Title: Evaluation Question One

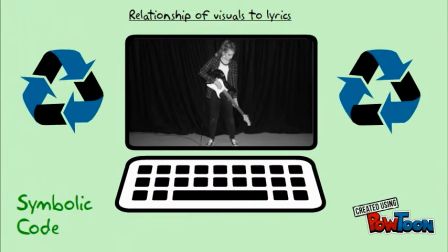0s
This is a symbolic code as the guitar is edited so it looks and rotates like a clock, which links to the lyrics "Don't Wanna Waste My Time".
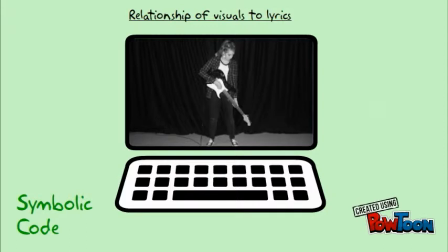9s
Additionally, following Goodwin's rules that videos can use a set of images to illustrate the meaning of lyrics and genre.
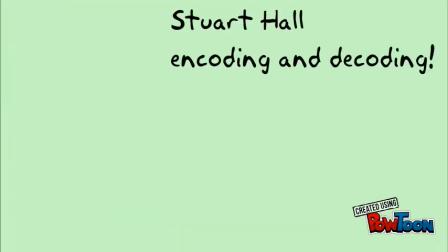17s
Hall's reception theory is also used of encoding and decoding,
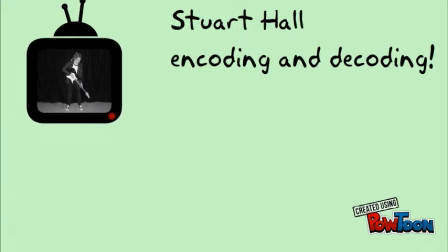21s
as the visuals encode that the artist doesn't want to waste more time, and the movement of the clock suggests she is losing time.
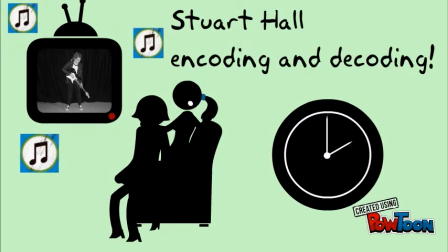27s
The audience can effectively decode this through the lyrics of the song and the influence of the moving clock.
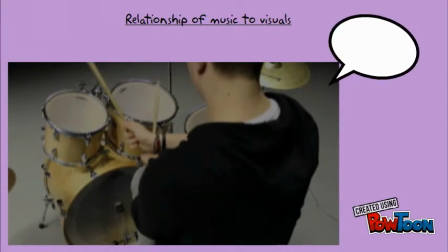34s
This is a typical rock genre convention as it features a drum stereotypical to the genre and a performance.
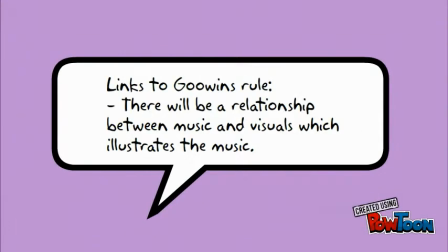42s
This follows Goodwin's rule of there being a link between music and visuals, which illustrates the music.
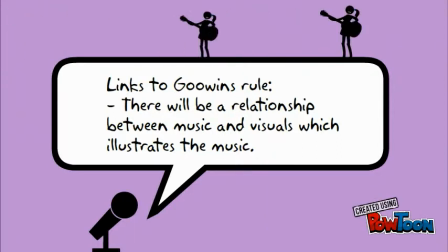48s
We have used this by incorporating the visuals to change to the musical instruments when they are being played, and when there is a change in beat of the music.
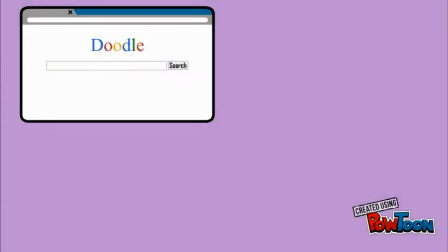57s
When researching similar products, we found that when there was a key change of beat, there would be a change of the editing, such as the flicker of light, a change of location, or instruments being shown,
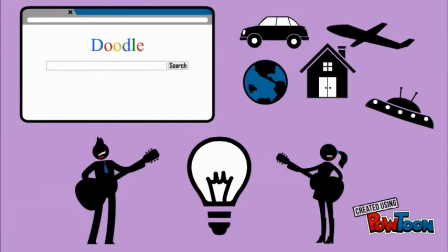68s
which subsequently amplified the music.
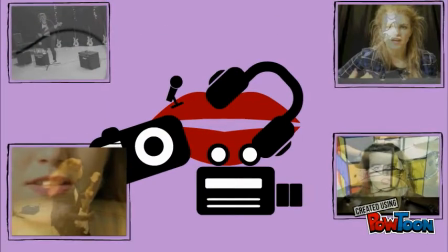72s
We have developed this technique with the use of overlapping so that we can show both the artist singing and the change of beat with the music at the same time.
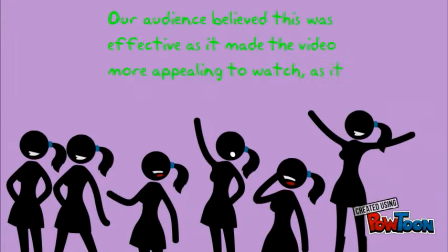82s
Our audience believed that this was really effective as it made the video more appealing to watch editing-wise, as it was clearly linking to the music.
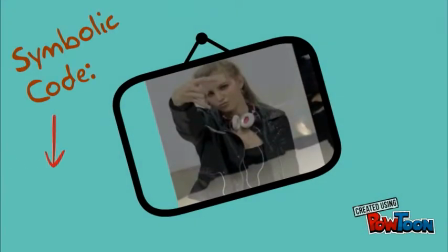94s
This is a symbolic code, as the artist's gesture is portraying how she is feeling. This challenges Laura Mulvey's male gaze, as she is shown in an aggressive, dominant posture. Therefore, we are not sexualizing her in any way to the audience.
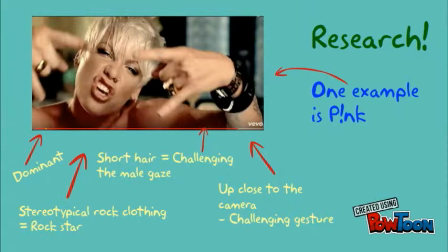110s
We found from research into similar products that the artist is always represented in the way that they want their target audience to see them.
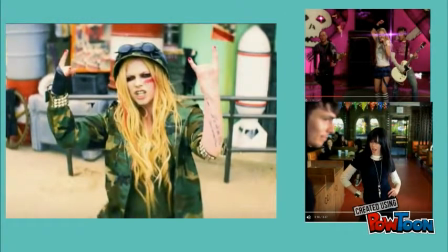117s
For example, Avril Lavigne is shown to be confident through her gestures, therefore she comes up close to the camera in a dominant position.
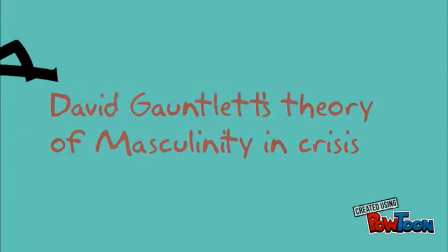127s
This also uses Gauntless's masculinity and crisis theory,
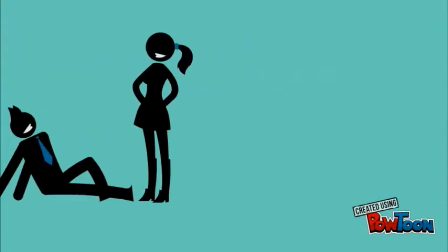131s
whereby we are showing the artist to be independent and confident rather than a submissive traditional female.
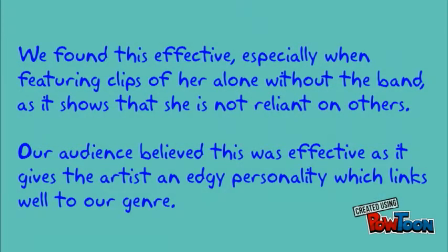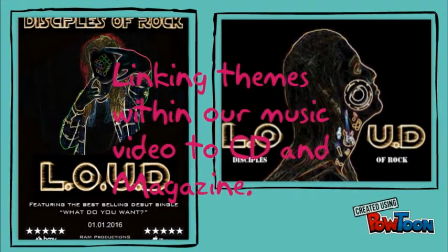145s
We also carried this on towards our magazine cover, showing the same sort of posture in a confident pose,
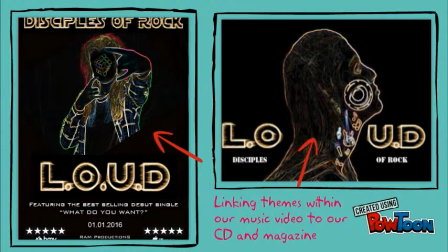153s
as well as the CD cover where we showed the artist finding her voice.
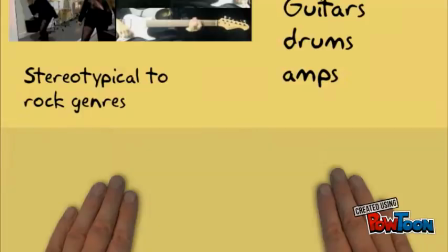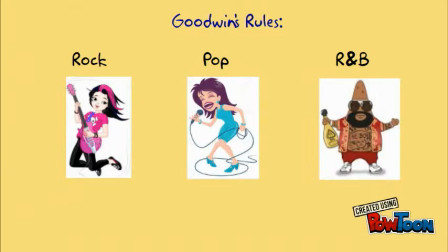166s
This follows Goodwin's rules of particular music genres having their own music video style and iconography, in which we have considered our mise-en-scene.
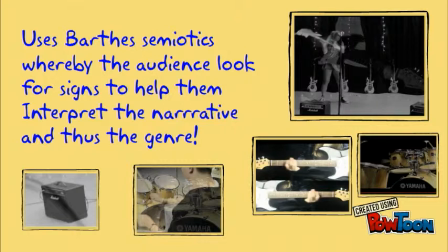175s
This also uses the theory of Barth semiotics, whereby the audience look for signs to help them interpret the narrative and thus the genre.
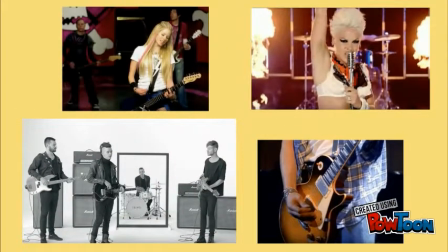185s
When researching similar products, all use musical instruments to convey the genre.
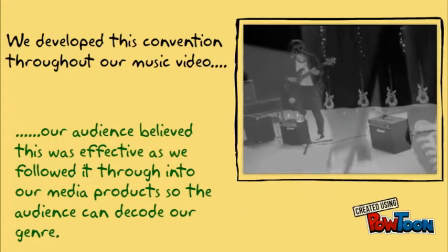191s
Our audience believed this was effective as we followed it through into our media products so that the audience can decode our genre.
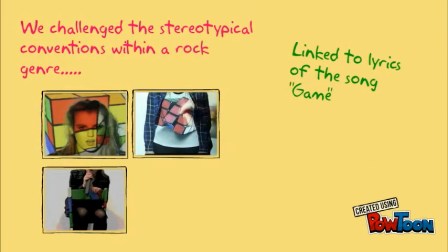199s
One of our main props we used within our music video was a Rubik's Cube, which is not stereotypically seen within our rock genre.
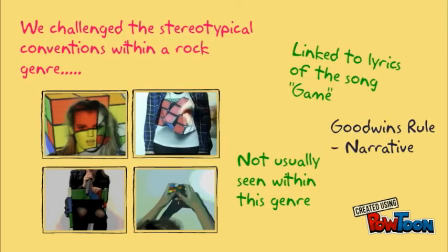207s
However, it does link to one of Goodwin's rules whereby the narrative in music videos are fragmented and random in order to leave the viewer with the desire to see it again.
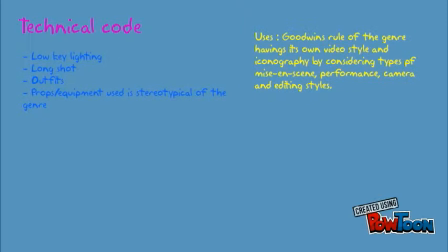218s
Settings and locations. This follows Goodwin's rule of the genre having its own video style and iconography by considering types of mise-en-scene, performance, camera, and editing styles.
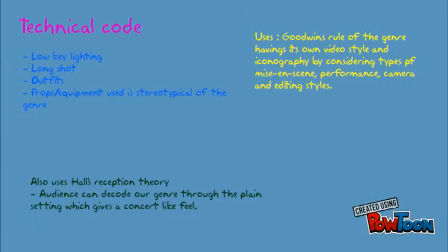230s
This also uses the theory of Hall's reception theory, whereby the audience can decode our genre through the plain background setting, which gives a concert-like feel.
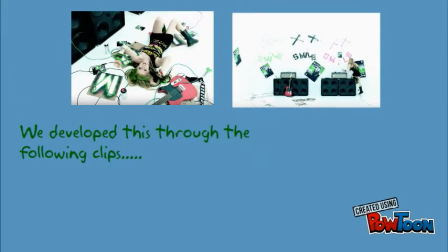240s
When researching similar products, we found that many rock artists use a plain setting so that the audience's attention is focused solely on the artist or band and the music.